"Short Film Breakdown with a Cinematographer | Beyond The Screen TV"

Hey, I'm Mitchell Baxter. I'm a cinematographer and today I'm gonna be breaking down a scene from the short film Wildflower, directed by Heather Palazzo.
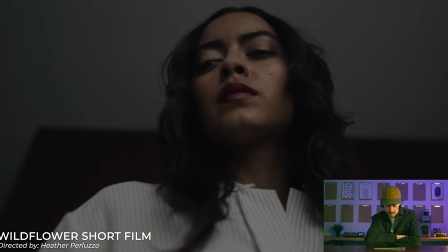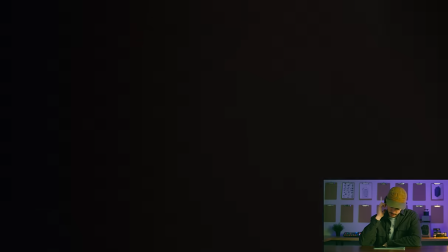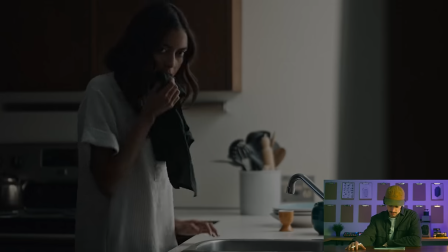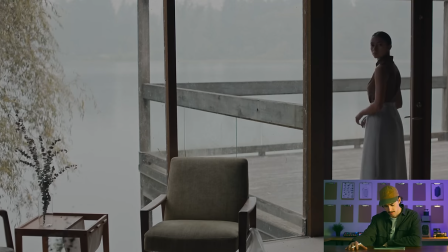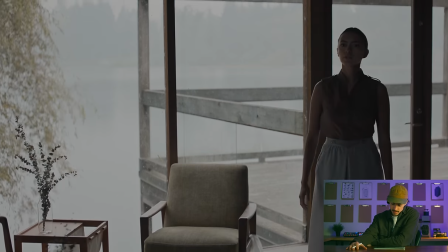[0:30] Are you hurt? I'm fine.
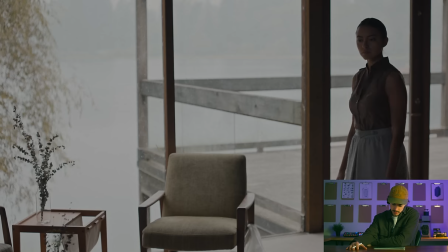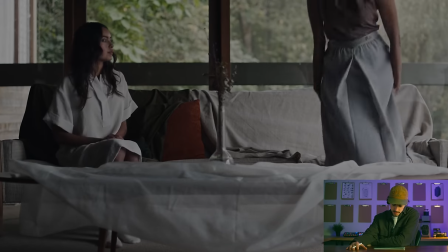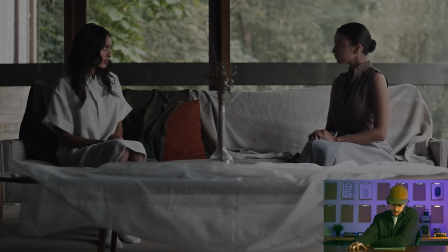[0:44] You know, it's been nearly ten years.
It starts with like this low angle looking up at Essen.
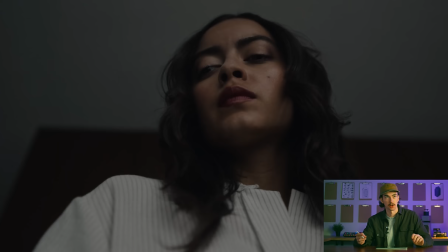[0:53]
It's kind of like it works as a close-up but it also works as like an establishing shot for the film, your understanding just in this shot, her background, like where she just came from. And so I think one thing to think about, like as a DP is like every scene, even if it's like only a couple of shots has like, has the shot that's going to tell the story. Like, and in this case, it was this shot of the ring that she's taking off.
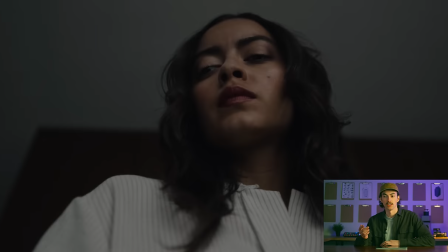[1:16]
So for me, I really wanted to, you know, hype up the power of what that ring possessed. and doing that was kind of like through a low angle and making it feel like there was a lot of power
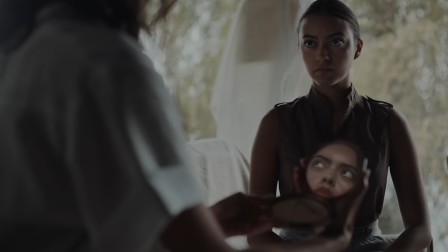[1:29]
towards what she was looking at. This was actually like all shot in this really beautiful home on a lake in Burnaby called the Baldwin House.
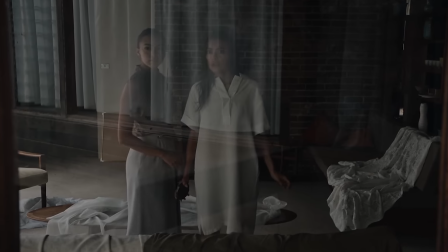[1:37]
It had a lot of challenges though because it's basically all windows. Like every part of it is windows. There's like very few walls. So as you can imagine as a DP, that's a lot of stuff to manage.
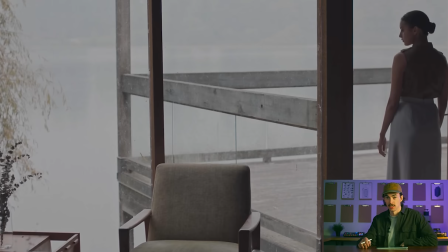[1:51]
Shots like this, where you just have like tons of window light, it's very difficult to control your exposure because you just have such a high contrast. So we got really lucky because in this particular instance, it was during the wildfires, and so you can see all of this here is just like wildfire smoke.
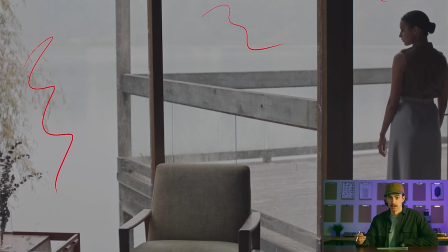[2:11]
And that kind of allowed us to soften the background and match that exposure a little bit better. but yeah in most cases really that's a challenging thing to do because you need to bring the interior exposure up in order to compensate for how bright it is outside my key grip Tom on this film did this really cool thing though we talked about in prep because we knew there was gonna be so many windows to be like battling he rigged like this really cool system all throughout the house with pulleys and it
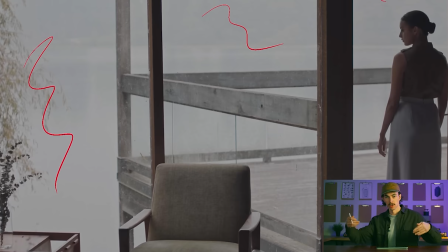[2:38]
was like 20-foot pipe so that at any instance we could block out window from the from the roof basically and that allowed us like a lot of control
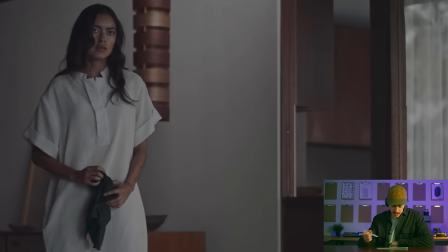[2:47]
which we'll kind of dive into here so shots like this like I was able to you know block out a lot of the windows that were any kind of this part of the frame this left side of the camera so that you get that nice shape on her face and a lot of
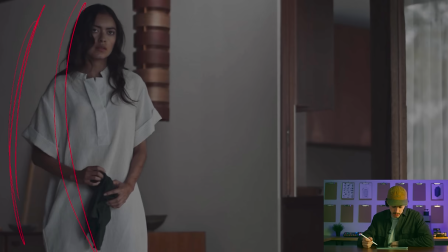[3:00]
this was like natural light I think all we really did was added like you know maybe some sort of light here that would like give us a little pop in the eyes but most of the time like it was it was uh you know kind of just shaping the natural light that's there
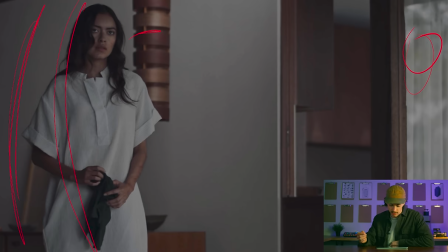[3:16]
and I think that's a good point to talk about because on on a lot of like films like this when you don't have like crazy budgets you have to be really creative about how you maximize your budget um it'd be a lot more expensive to rent like several lights and just light this
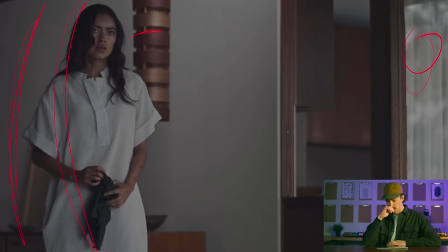[3:32]
like crazy where it was a lot cheaper in our case to rent a lot of grip equipment and that just kind of like allowed us to you know maximize what we were capable of doing by just shaping what was kind of already naturally occurring in this space.
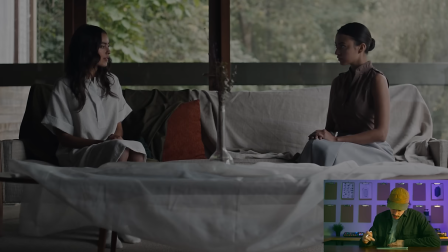[3:48]
This is kind of a cool one to talk about.
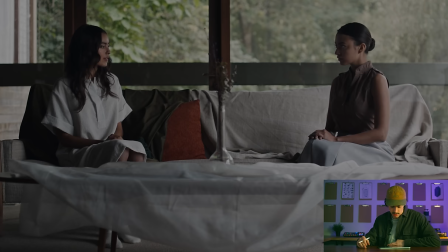[3:50]
Me and the director really talked about like symmetry and how we could use that a lot in the film to kind of show her you know cloning herself and this this kind of idea of self-reflection this is always a tricky kind of uh scenario to be in as a dp is like
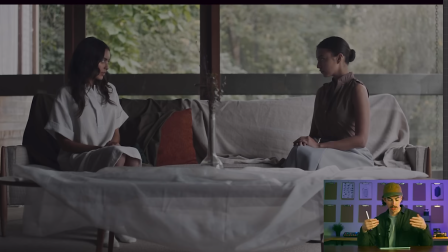[4:07]
when you have uh a two shot of two people kind of like looking at each other because it's tough to um light well you have to kind of do this thing called cross keying where you um you need a light basically to come in and hit her here and another light to come
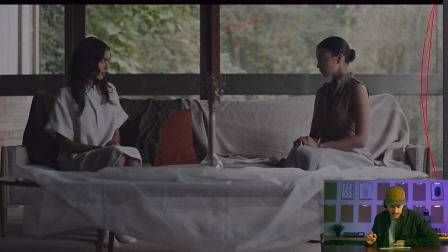[4:22]
in and hit here as well and make it feel natural so in this case the the references and a lot of what we talked about uh falled more a little bit more into like the naturalistic realm so I didn't want it to look you know that perfect per se um and then so
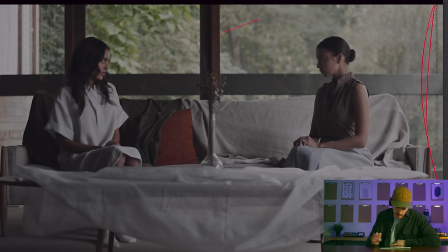[4:37]
in this case we we actually did choose to just keep the window side so the side that Essen's on this is Zinnia here um
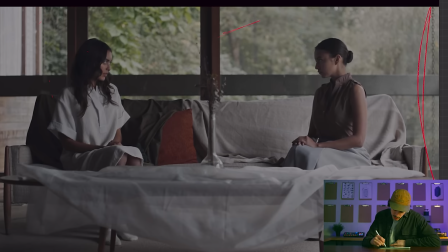[4:45]
here this is Zinnia and this is Essen so uh we we chose to keep basically Essen's side a little darker just so it would feel a little bit more naturalistic because there is windows basically here so that really just lit. Here's like a close-up for example. This was really about you know I think lighting everyone has a different opinion but like lighting for me is really about eyes. I think that performance and like how you read people is through their eyes so I'm a big fan of eye light and like what the impacts that can have on an audience and like Like, you know, for example, Godfather's like one of the most, you know, influential films for that case because Gordon Willis chose not to light some eye light with some eye lights. And that gave that feeling of that feeling in that film. That's like so discomforting in some scenes or uncomfortable in some scenes. So, yeah, like for this film, though, it was like it wasn't that it wasn't the Godfather. So we did want that eye light. We really want that sparkle in their eyes. And so I always kind of made a point of taking the time to make sure that like we we got that sparkle in the eyes.
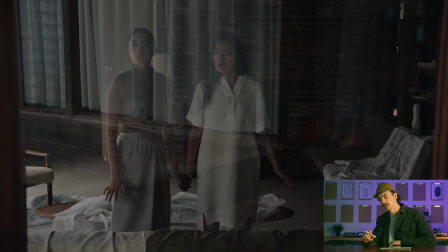[5:54]
Yeah, jump over to this shot. So another theme of this film was like, you know, what what these women are up against is they've basically escaped this male society and they've gone to this home and they're trying to kind of live their own life now out in the woods.
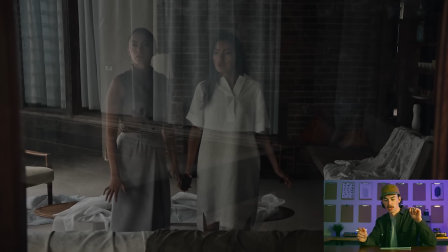[6:11]
And something we talked about a lot of was like, how could we have an active antagonist throughout the film? that, you know, we can feel in the images, even when there isn't like an actual person there.
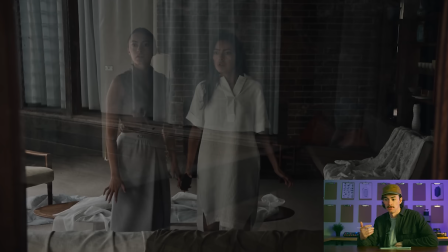[6:25]
And to me, that exemplified in the case of shooting from outside the house versus shooting inside the house. So a lot of this film takes place inside the house, but there's very select moments, such as like when they first arrive, or this moment in the film where she suddenly thinks someone's come and found them,
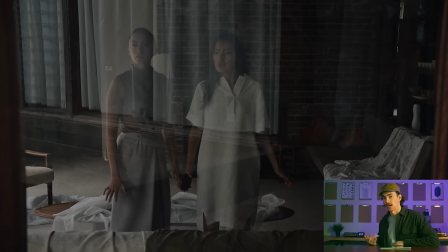[6:45]
that we cut outside the house. And that was to really drive home this idea of the outside world coming to them and them all of a sudden being kind of encroached on. So, you know, again, this is one of those shots we kind of worked to in this scene.
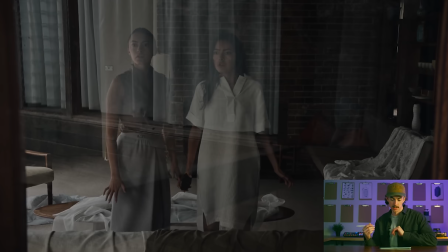[7:00]
And that jump felt very justified from a story perspective to be outside of the house all of a sudden, to feel that kind of external pressure. I can't remember who said it. It's like a famous quote. But like a great film is three incredible scenes and no bad scenes. That's what a good film is. So I think it's really important to understand as a DP to pick your battles because there are certain scenes that you may not be happy with. But as long as like the film is okay or like what you're expressing in that scene makes sense, then the film will be good. And I think it's really what being a good DP is understanding when are those, when is that like three or four, when are those three or four great scenes? When do you need to push? When do you need to fight for something because you truly believe like it'll be the difference of the movie? And that, those are, I think, I think those are the things you have to fight for.